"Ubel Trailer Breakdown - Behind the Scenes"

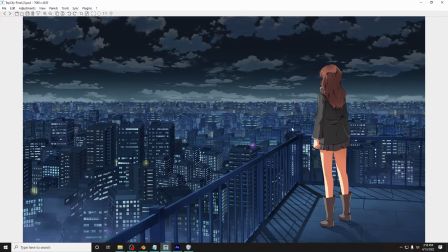(12:19)
Like ideally, every layer like that has to be on a separate plane of existence, is like separated from each other. So like the balcony being separate from the front row of buildings, being separate from the back row of buildings,
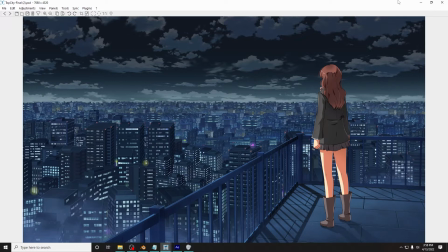(12:34)
which is separate from the sky, which then, even then, like is handy to have separate from the clouds,
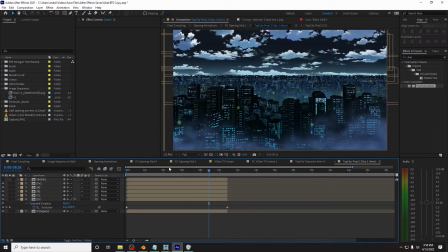(12:39)
because I think, yeah, there's like a bit of cloud movement happening in here. And there's a bit of an issue where the edges are seen, but it's such high-res artwork, you just zoom in a bit and it's not a problem.
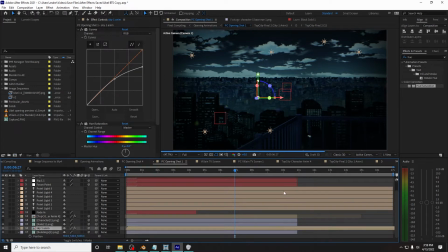(12:51)
So that is the benefit to the super high-res artwork. The downside is that my project takes a long time to render anything happening.
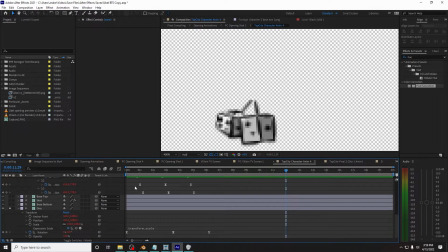(13:00)
The character is... Oh, right. I soloed the dice.
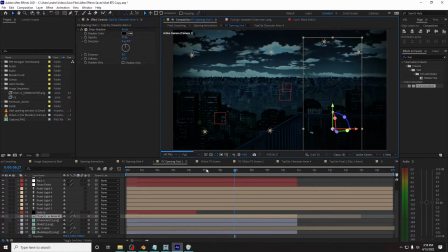(13:05)
Okay. Bring them back, please. There we go. But yeah, then you basically take all the individual layers and then you have to set it up as a bit more of a 3D scene. So if I were to go to like a custom view here,
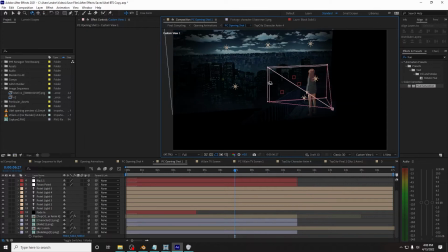(13:22)
and you can see like I took these and I made the background be really far away and then scaled it up, and then I had the rails be like a little bit far away and scaled it up.
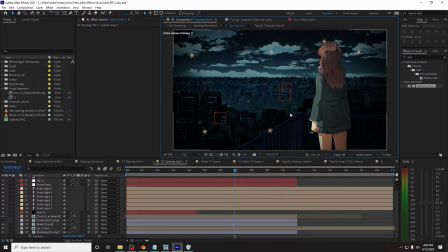(13:33)
And so once you get like the view, like it looks just like the original image, except when the camera moves in and out on quarter res, so we can actually watch it somewhat real time. The rails move separately from the buildings and the sky can move.
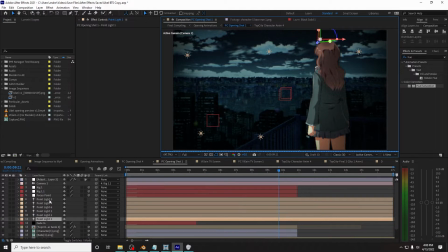(13:49)
Let's go back on full because I just want to go over like some of the effects. I've got like a bunch of point lights put down right here,
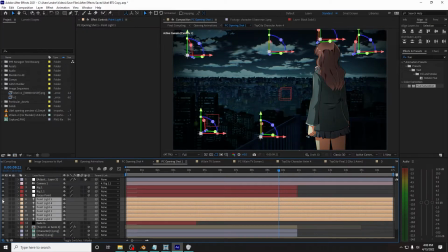(13:56)
and turning these off and on will show you like kind of this is what I had to start with, and then I put a bunch of lighting on it to give it kind of, a bit more of a look. I like using lights to give it a look because you can kind of,
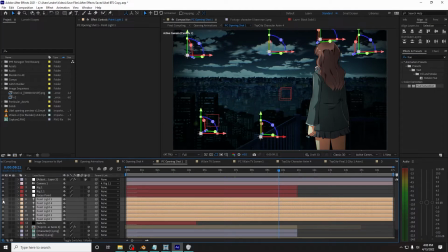(14:10)
have certain parts be brighter and certain ones darker easier than you can with just kind of a darkened edges, because I put that on top as well.
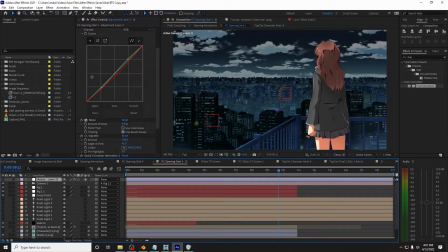(14:18)
If we take that off, I have an adjustment layer with some slight color adjustment, like a noise thing. I've heard this pronounced both vignette and like vignette. I don't quite know the correct pronunciation,
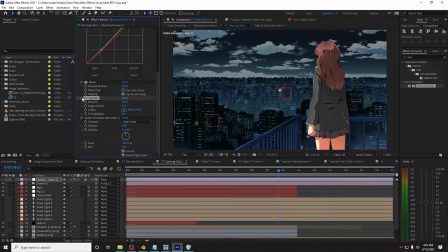(14:34)
but like my brain says it's got to be vignette because that's clearly the more fun way to say it. But yeah, I also like to put a little effect on. Oh, I've got it all turned off, don't I? I like a little effect that kind of warps the edges a little bit, and the vignette is basically some darker edges.
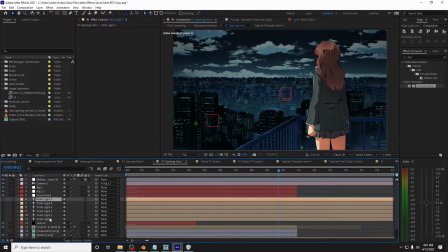(14:51)
But all that turns on, and then all the lighting turns on, and you've got kind of your shot.
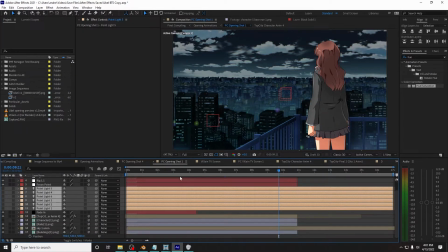(14:56)
But usually I'll turn like all of that kind of stuff off to start with, and I'll just start with camera motion and just kind of,
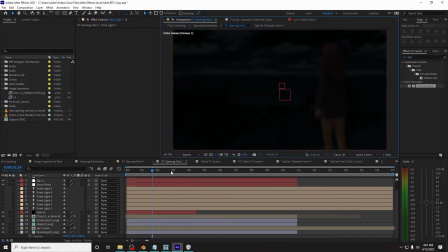(15:04)
start the camera way in here. Let's go back to low res. The camera pulls in, doesn't it? I think an early version of this shot, when I was first starting, the camera moved back rather than forward.
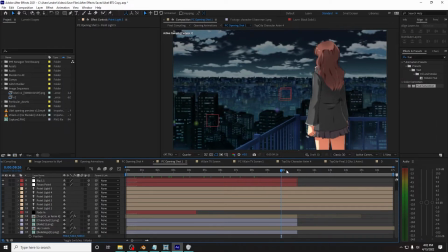(15:18)
But this is just kind of the way I liked better, because you got to see more of the puppet animation.
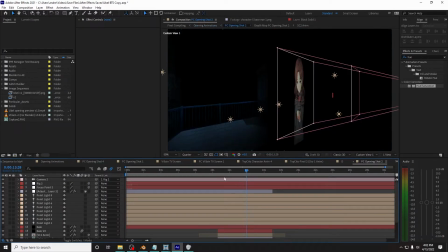(15:23)
But then, we move on to the next shot, and it's pretty much set up the same way.
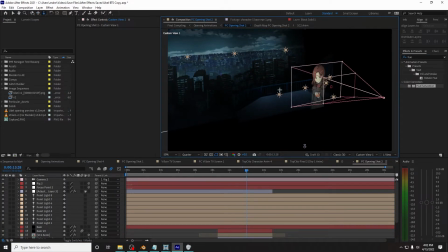(15:27)
You'll see, have the images, have the clouds move in the background, and everything's 3D.
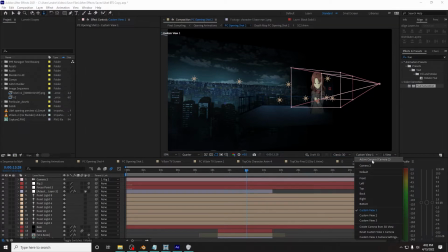(15:36)
But what we have here is rain. And the rain is a little bit complicated, because originally,
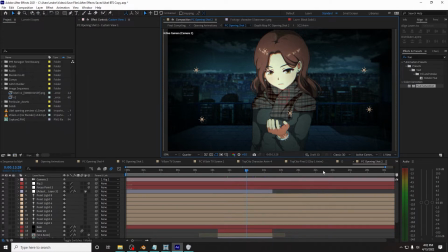(15:44)
there's a few different ways you can do rain in After Effects, or just in general. Rain comes in many forms, and let me put this on full res so I can kind of see the rain real quick. But basically, originally I had a simpler method for the rain, and it looked a bit less good to start with.
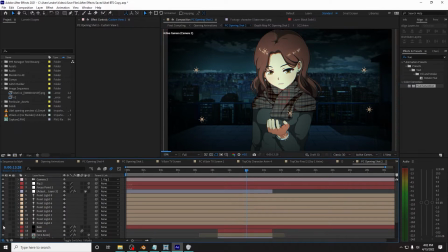(16:04)
So I I think I've got it, here, maybe. You can actually barely see it. It was like the rain effect, but I made the rain like too thin and too blendy with the background, so you could like barely see it, and so now you can see it a little bit better.